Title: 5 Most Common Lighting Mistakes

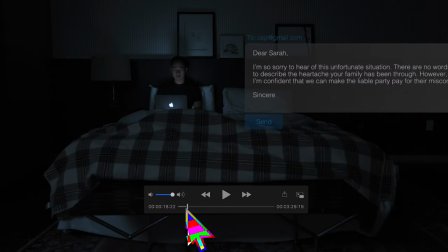(0:00)
Where is our person? It's just a black shirt and then a blue wall. So he's just gone. And his hair, nothing here is giving us any detail. The Obsessive DP. Welcome back to The Obsessive DP. I'm Ryan. This is the show where we learn high-end, industry-grade, cinema, et cetera. It's just a wealth of knowledge here for you for free. You name another place on the internet. that is this free and this extensive. You can't find it. Today we're gonna talk about the five biggest lighting mistakes every DP makes. I've made all of these. I'm sure any DP that's ever started had to start somewhere, right? So you gotta make mistakes when you're starting somewhere. Because a lot of times when you start out, you just use the light that's available. Hopefully there's a nice big window with sunlight just flying through or even bouncing off a white source and then flying through. That's when you get the most beautiful visuals.
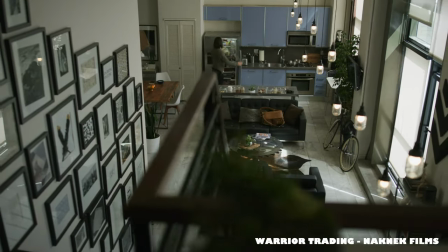(1:02)
There's definitely been a few times in my career where we just got lucky I remember we were shooting specifically in an apartment for warrior training There's a massive windows huge windows and
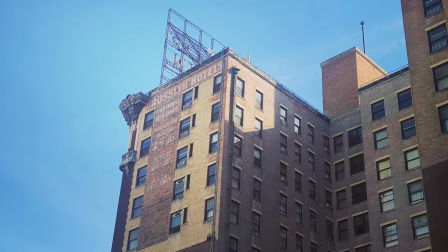(1:11)
I remember the light just pounding a building right outside this window super bright huge source and it just Just came right
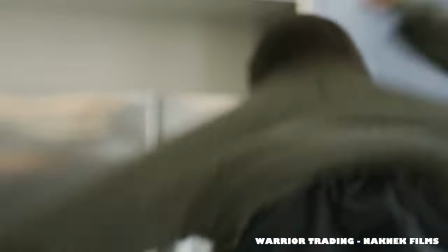(1:19)
through those windows right into our scene. We didn't have to do anything about it We didn't have to light it. It just already looked good And then we did some accent lights here and there sometimes you get lucky But you need to know when you're getting lucky and when you aren't and the best place to start that is actually in a studio One of the biggest mistakes you've made and I've done this so many times it's over exposing the image So let's go through a few images here.
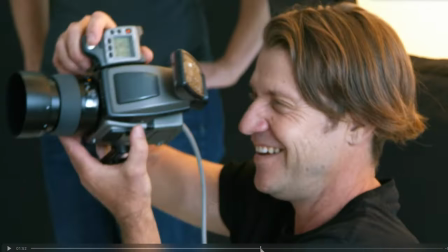(1:41)
All right guys So there's a few interviews here that are definitely overexposed Let's pull up false color the best way to see if you're overexposed in a post scenario You can't meter it with a light meter after you filmed it But what you can do is load it into a false color plugin, which I have here for Premiere. Guys, a lot of times I'm not explaining certain terms because I know there are things you can just look up. You can Google them. If you're a student and you really want to learn this stuff, you can Google it or you can ask me and I can do a dedicated video. But in very quick terms, IRE values, they are steps of exposure between 1 and 100. Usually, you want to light your skin tone at about 65 IRE. these rules like 65 IRE at skin tone they can always be broken based on
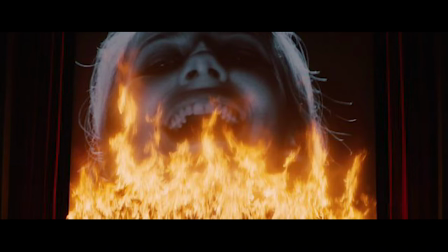(2:26)
your story if there's a narrative where you want someone's literally in front of like a fire they could be like 75 IRE it's natural for that fire
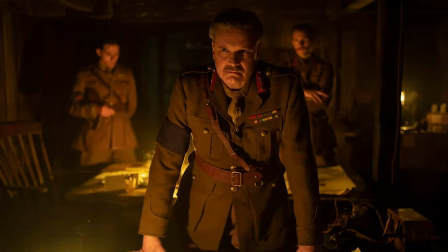(2:35)
to be affecting the image if they're indoors for instance candle lit you're probably going to be at like 20 IRE and that's just what you have to know as
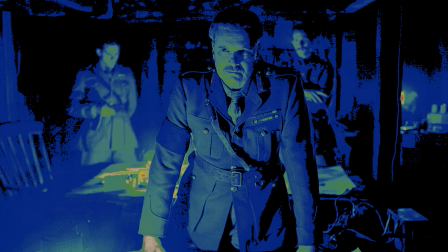(2:42)
a DP what scenario you're going to light the skin tone at what exposure because it's going to be changing based on every scenario, but a basic interview setup is 65 IRE. There's a lot of different coloring to color the steps of exposure that you can use with any false color app. I use the Flanders. It looks like this.
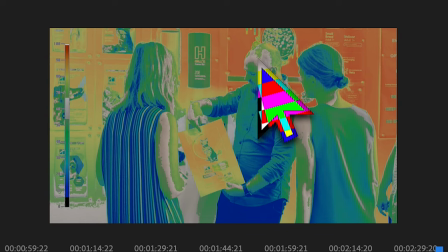(3:03)
So this gray area is actually the 55 to 65 IRE value skin tone that we want to nail.
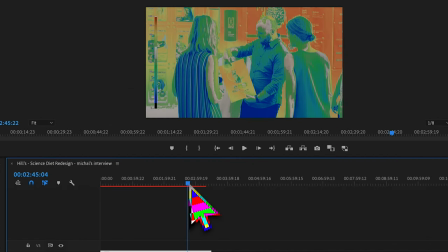(3:10)
So it's actually being nailed right here, but I know there's an interview here that's really bright. I just got to find it.
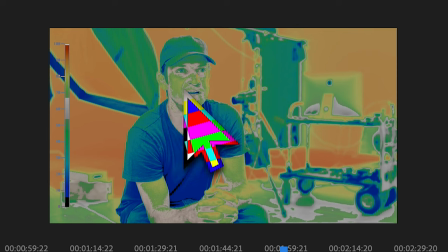(3:16)
Yep. See how it's green here? That is actually means it's up in this higher green range. So this is our IRE 0 to 100, 55 to 65 is right here, the gray. This just grab your exposure and change it. And let's see if it turns all gray on his cheek.
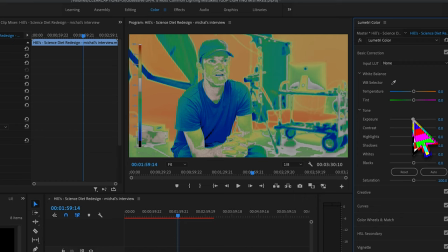(3:31)
We want it all gray on his cheek right there. That's actually perfect exposure.